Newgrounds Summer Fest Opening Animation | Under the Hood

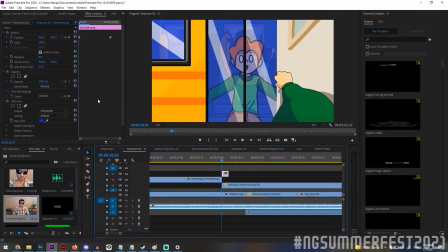So I actually manually, I converted this into another Chroma Key, this time a blue screen,
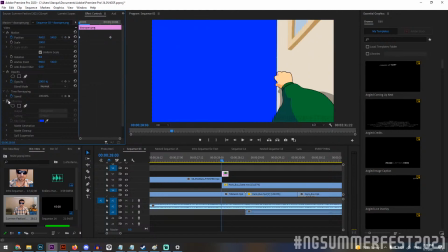and I animated it by having it pan to the right using keyframes up here. So we move the position. So his arm opens, and again, if we remove the blue screen, it opens to the front of the bus.
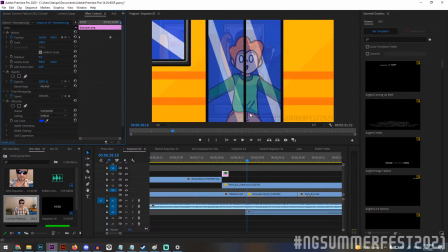At this point, this section is handled by Zach as well as Atroth, and it's really beautiful. I think this is a beautiful sequence. Look how smooth this bus is. Look at that beautifulness.
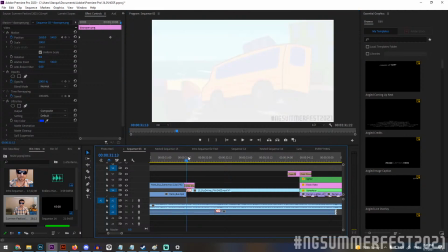And then Kennek handled this part. I assume it's pronounced Kennek, maybe Quennek.
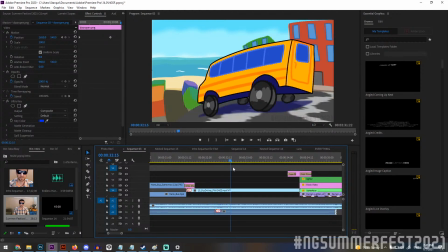But I love this sequence. We got the bus riding down. We've got Tricky. You know what's going to happen. So in the original storyboard, you guys may have noticed the bus was coming directly at the camera. I much prefer what we ended up getting. And you'll notice that, you know, the buildings are moving.
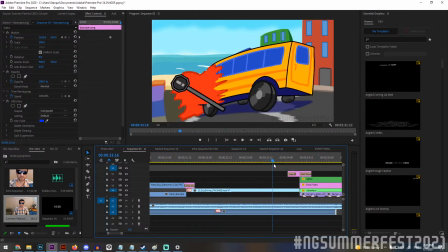The beach is getting closer. And splat. Frame by frame gore. Oh, yes. It's happening.
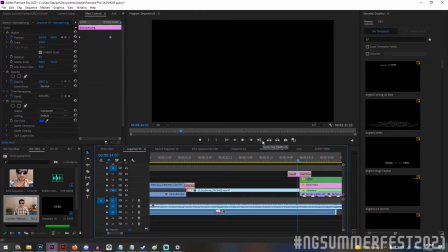This is one of the instances of using a fade, which, you know, I use them hopefully sparingly, but I just didn't have a transition sometimes.
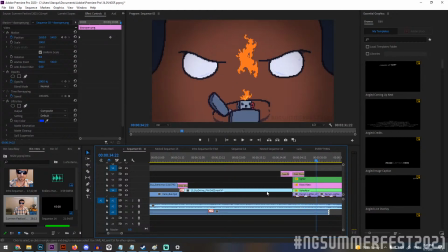Now we cut to Darnell. I really wanted Darnell to be menacing, and what I really like about this sequence is the fact that it was done in pixel.
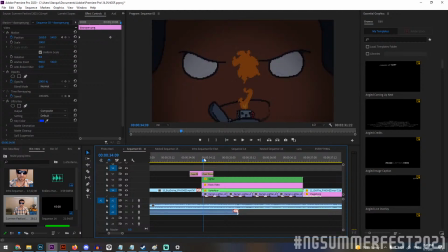And this was done by Gallo Jolt, and already had made the lighter for another project, so this was perfect.
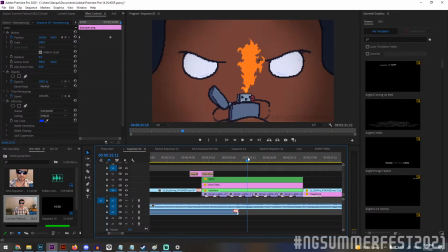We just kind of, or the fire, we just adapted it. Because again, when you're working with deadlines, if you can reuse assets, you should. So here we have, you know, looking at the fire. I added to make this a little bit nicer, or to make it like a little bit more ambient, whatever.
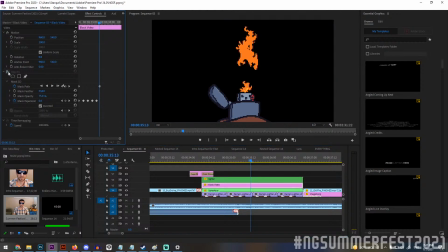There's a mask. So let's, as you can see here, I have the opacity of black. There's just a black video here between the lighter and between Darnell. And what I did with this was I created a nice little mask that created a vignette around the lighter.
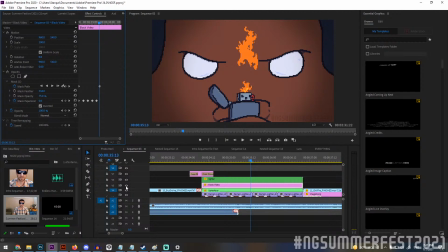So it gives it that depth. If we don't have this layer, it looks a lot more flat, right? So this vignette gives it some nicer depth of color. Continuing on, this is supposed to be a menacing shot, right?
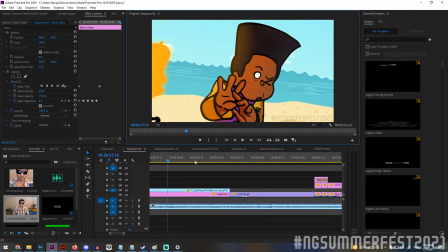But then it's kind of like funny because how it transitions. Hey! You know, Darnell was playing with fire, and then it actually lit into something.
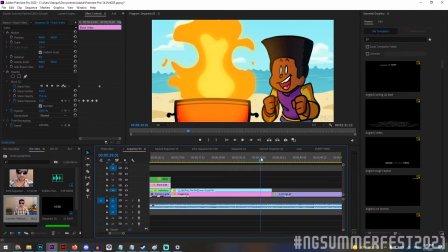This was animated by Jake Neutron, and I really like this.
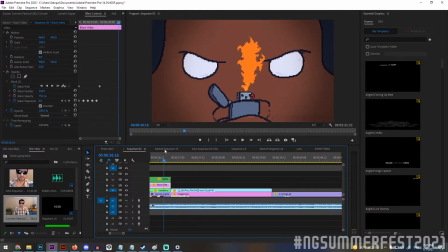I think this is really nice, you know, and it really captures, you know, the kind of the whimsy of like, this is, you know, menacing, and then suddenly it's actually not menacing at all.
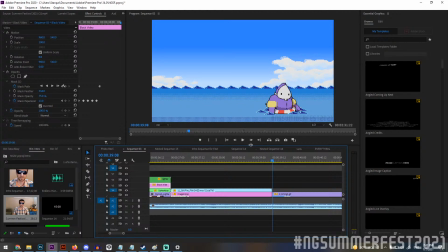He lit a fire. Yay! Then we cut to another piece. This was a collaborative shot by Gallo and Kaiser Koth. And great job between the two of them. Sharkfin comes in.
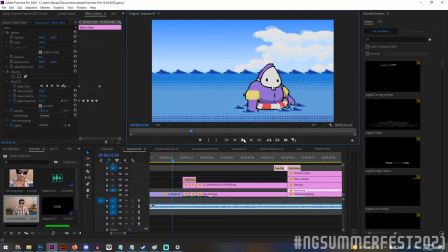Sinks under the water. Uh-oh. Pan up to Junior. Kablam!
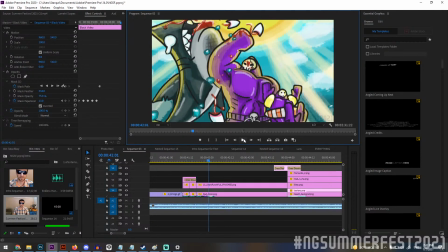It's Dad. Drawn by Zach.
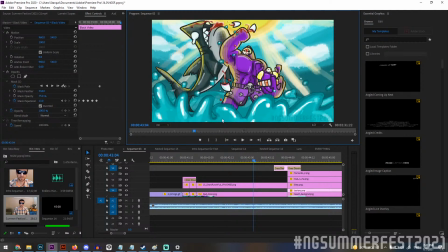And I had some trouble with this shot because this water in the foreground was a separate asset, but ultimately it looked better leaving it alone.
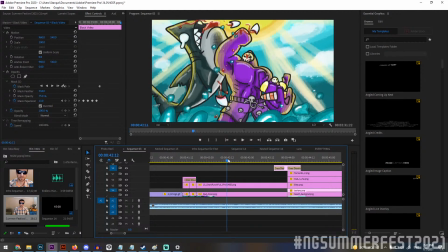But we did that anime thing where it's like the same, you know, wham, wham, wham. So 1, 2, 3, it repeats 3 times.
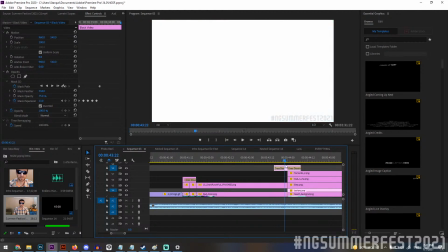And then another hot, white fade to the beach.
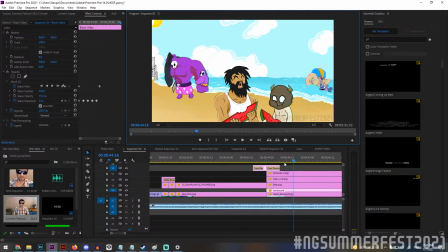So I wanted to do some parallax stuff with this. This was by Miro Art. Admittedly, I think maybe I could have done a better job using these assets in this way, but I wanted to have, just some parallax, and it's a little weird looking in hindsight. But this is, a continuation of the previous shot.
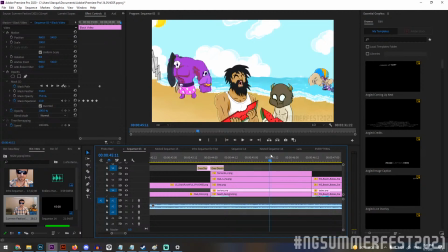We got the Starbarians in the background, Bitey and Fernando eating some melon, and of course Dad and Junior with the shark that he just punched.
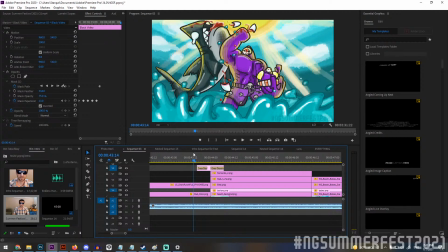And actually the shark is one of the few pieces of continuity throughout the whole cartoon. So, we've got the shark there.
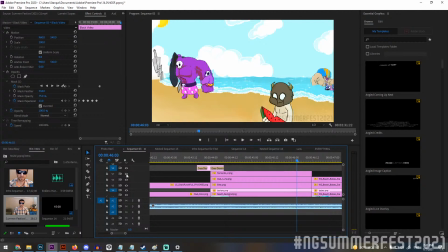And again, all these different pieces are on their own separate layers. So, they're all moving in their own speed.
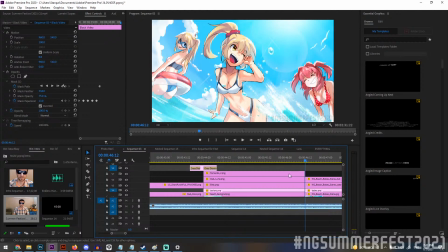Then we cut immediately to Sailor Jan's part here, which was the Beach Babes. And the water is in the foreground is on its own separate layer as well. But there's some interesting stuff about the Beach Babes.